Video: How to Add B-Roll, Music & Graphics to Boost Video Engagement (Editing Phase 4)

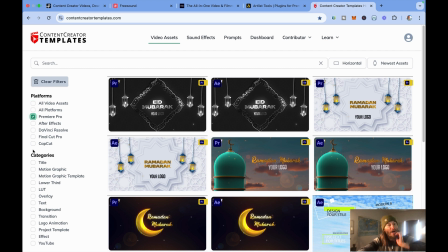8:03 You can search by software, so stuff that's going to work only specifically with each software, and then
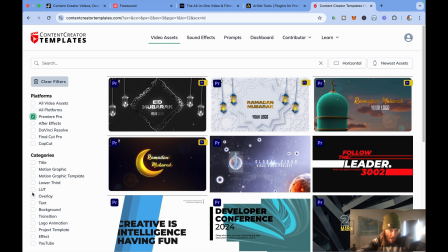8:12 you can find, a title graphic, motion graphic, a LUT, overlay, text, background, transitions, logo animation, effects, all kinds of stuff. So that's kind of where I get stuff, and it might be worth plugging stuff into your Premiere Pro if you can get that set up.
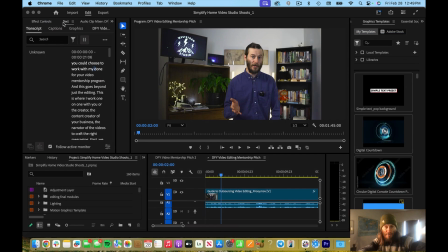8:28 It's going to save you a lot of time if you're just starting out now. But since I already have a library built up, I know where everything is that I like to use. So I'm going to just show you where and why I choose to use these assets. Because if you do it throughout the whole video, that's too much in my opinion.
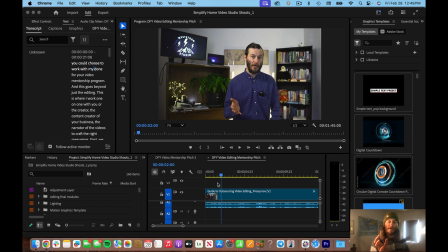8:46 I like to just use it at moments where you emphasize a point that the speaker is making and to enhance the video. Too much is overkill in my opinion. Some people love stuff flying around all over, cuts all over the place. I don't want to spend that much time editing if I'm doing editing myself.
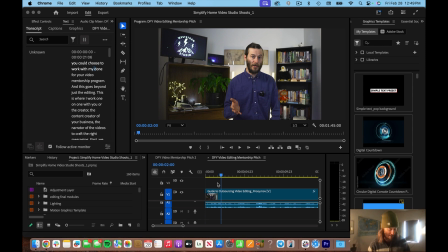9:04 I'd rather just focus on the message, get it out there, and have assets for the main stuff. So, as we discussed, you could choose my Done For You Video Mentorship Program, right? That is the thing that I want to introduce.
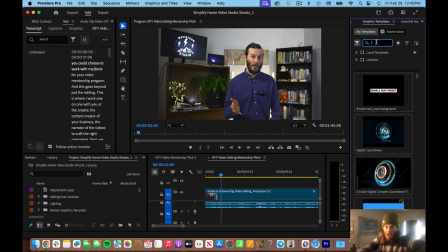9:21 So I'm going to use a motion graphic, or like a text pop-up, and I have one called Glitch that I've used,
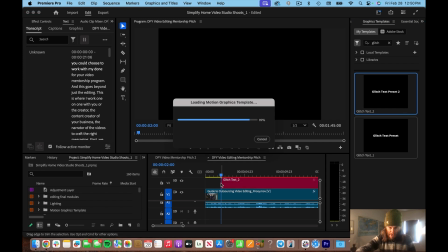9:30 and I'm going to just drag this in, and this is pre-animated text that I can customize the text on.
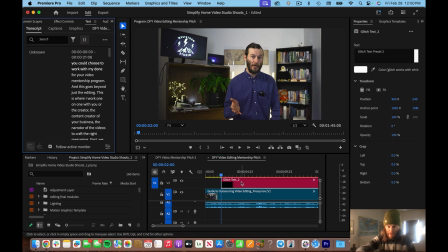9:38 I'll double click it, so it's going to bring up the text that you'll see. Right now it has the custom, so this is for you, Done For You Video Mentorship, and let's watch it now. Actually, I'm going to just bring in a sound effect.
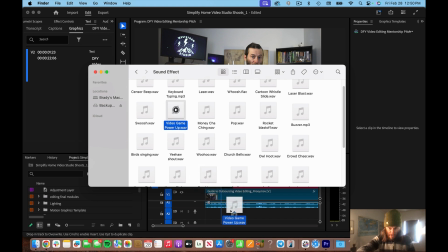9:54 Video game power up is what I want to use with this, because I've seen this effect in action. So I use a pop a lot, but that's usually just like a simple text box pop-up.
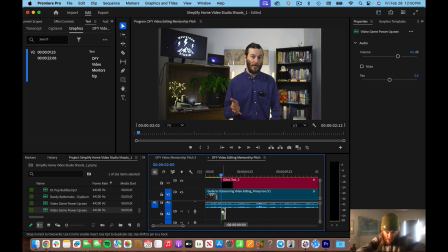10:03 But this one is glitchy, and you'll see what I mean when I play it. So I'm adding the sound right where it starts, and I'm going to turn it down a little bit. We'll try that and see how that works with the dialogue. So here's where I introduce it. Let's see what happens.
Work with my video mentorship.
Okay, and I didn't customize it enough.
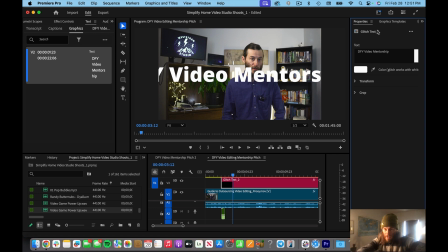10:23 I liked the sound where it pops up, but we need to transform this and make it fit. So we got to bring down the scale. That's pretty good, but I don't like it so close to my face, so I'm going to bring it down a little bit.
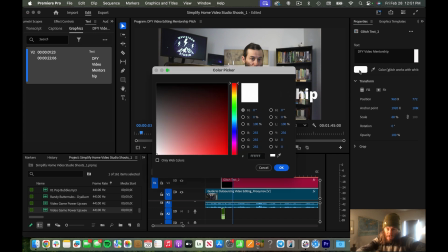10:37 And I could change the color right here if I wanted, but I'm just going to go with white.
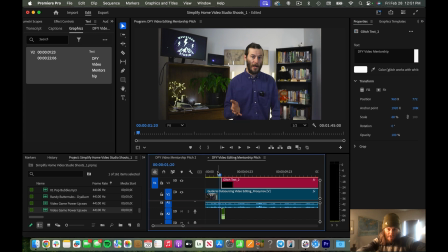10:42 I don't mind that. You can read it. It's easy enough. So let's watch it now. Let's start from the beginning.
You could choose to work with my video mentorship.
I think the sound's a little bit too loud still. Around 23, 25, pretty good. Let's try 18.
I don't for you video mentorship.
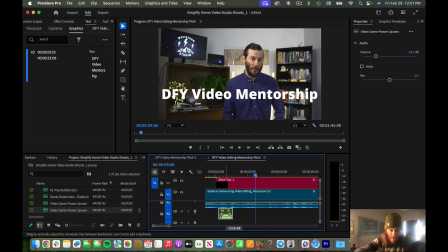11:01 Still a little too loud. I think 23 is what I want. Right there. 23.8. Negative 23.8.
Done for you video mentorship program. That's and good. this goes beyond just the editing.
I'm going to have it end right there.
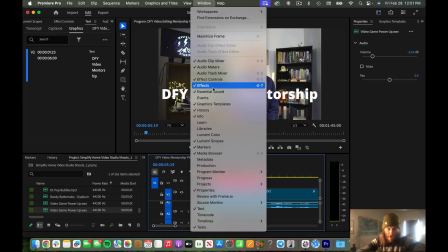11:17 And I'm going to just do a simple fade out on it. I don't like to make my stuff very fancy.
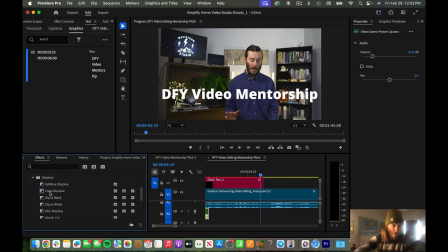11:25 Look, these are built-in effects in Premiere Pro. Cross dissolve is a good one. Common. I'm going to shorten it so it just kind of fades out quick. Let's see.
Program. And this goes beyond just the editing. This is...
All right.
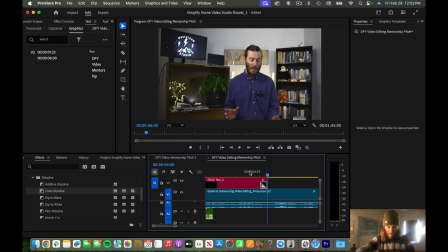11:41 So, right there, I'm going to make a cut. Because I didn't cut this up. I showed you... I'm going to make a cut right there. And this is where I'm going to scale it in. Because we've had 6 seconds in one camera angle. And now I want to go to a close-up because I'm going to describe something in more detail.
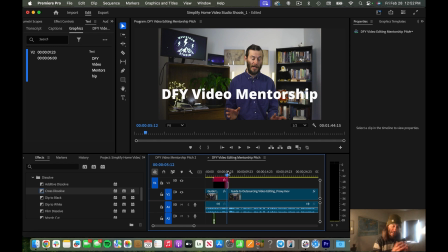12:01 So when I introduce a concept and then I switch to going into more detail and explaining it, I usually punch it on my face so it's like, oh, listen more closely.